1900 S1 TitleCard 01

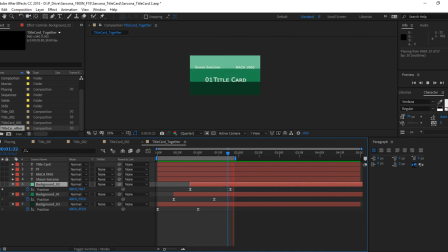Well, you have to make sure that you're in the timeline, meaning you don't have the graph anymore. So if you're in the graph, you can't do it. So you click the graph, make sure you're zoomed out, and then you can slide that over. It looks weird, right? What looks weird about it?
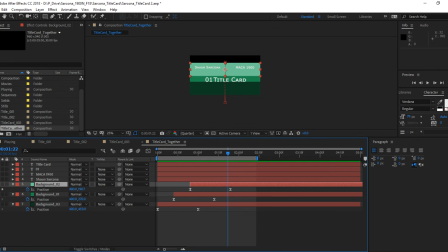The layers are off, meaning though, a little more description, the layers are stacked wrong, right? So what should be our topmost layer? The bottom one. And what should be our bottom layer? The top one, right?
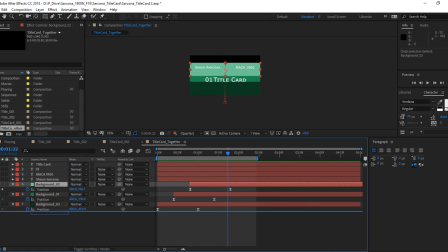So all we have to do is move the layers physically, just like grab layer, whatever's on top, and then just change the order. Right? And then we should get more of that. I call it the Batman effect.
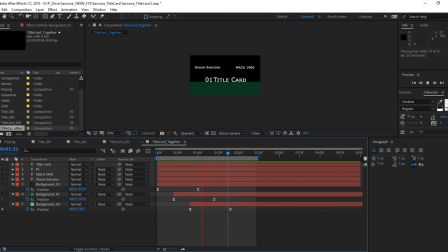If you are old as me, Batman 2, his car did this like thing, or maybe Batman 3, I don't know. All right, so here's where we are currently at, is they do, right?
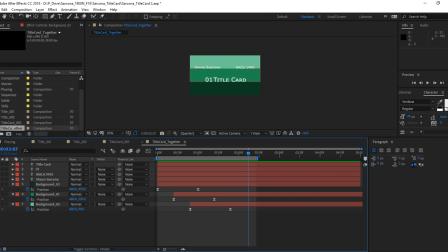Cool. So if we wanted to change the speed further at this point, what could we do? Let's say it's just too slow. This is already at 2 seconds, and we have no titles out. So we definitely need to speed this up because we got titles that still have to come out, display for 2 seconds, and then still go away.
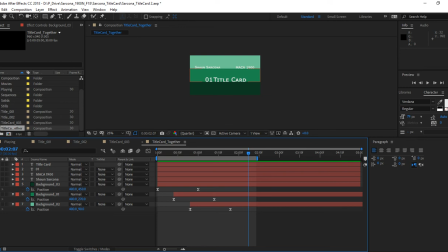So how do we make this whole thing faster? The graphs as much as we can do in there. Correct, right? So we have, these are our start keyframes. Typically we don't want to touch those.
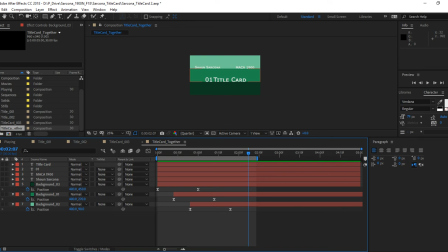These are the end ones though. If I push those that way, is it going to go faster or slower? Faster, right? If we had a whole bunch of stuff, I may go back a step where everything is lined up perfect,
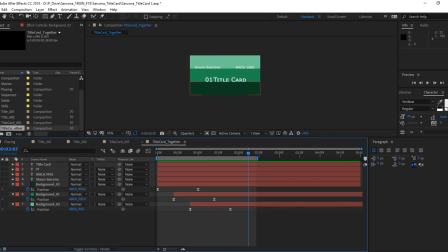marquee all the keyframes, nudge them over, and then re-offset them. Sometimes I'll do that. This one is pretty simple where I can still marquee all 3 and then just literally squish it over like that. I still need to adjust the spacing here though.
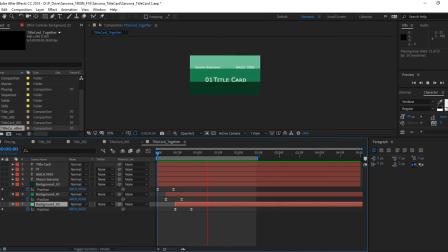Okay, so squish your keyframes closer together. You just move them. Just grab these and then just move them closer to the other ones. And you can do them one at a time if you're not comfortable like grabbing all 3 at the same time.
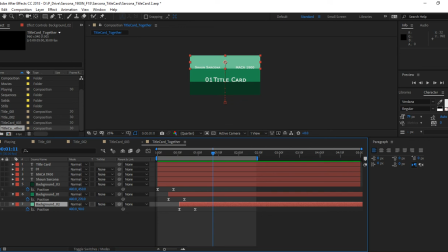They just have to be closer. The closer they are, the faster they're going to move. You also want to keep in mind the spacing between each one of these. You don't want it to be like crazy far off from one another.
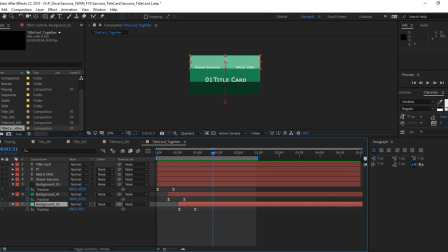Which one of these moves the fastest? This one or this one? This one moves the fastest? Look on here, which one's going to move the fastest? This one moves the fastest?
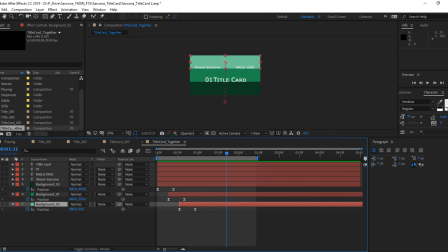Which one has to travel the furthest? The top one. So which one's going to travel the fastest? The top one, okay. So our spacing between keyframes, it might make sense to take the bottom one, which doesn't have a whole lot farther to go.
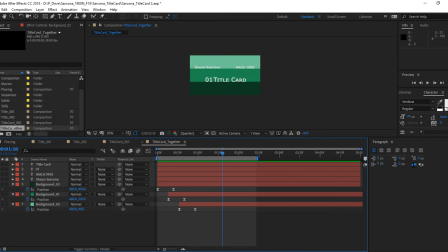Like the bottom one's movement, I like. You can feel the movement of it coming up and hitting. The next 2, it just like, they feel like they're like already on top of the screen. They just pop into place.
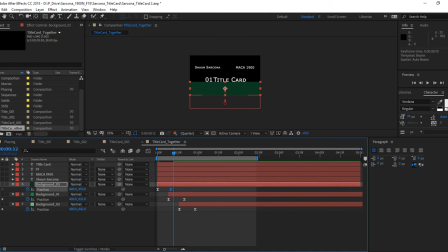So what I may want to do is maybe nudge this one a little bit closer, spread that one a little bit further, and then spread this one a little bit further. And so it feels more like it's actually coming up and growing or moving versus doing what it was just doing, okay?
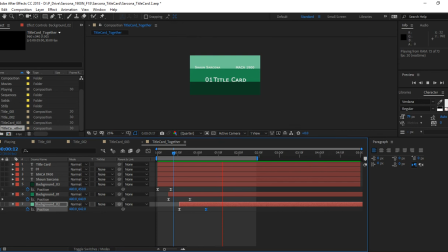So I just changed the spacing between these keyframes for the bottom one are closer.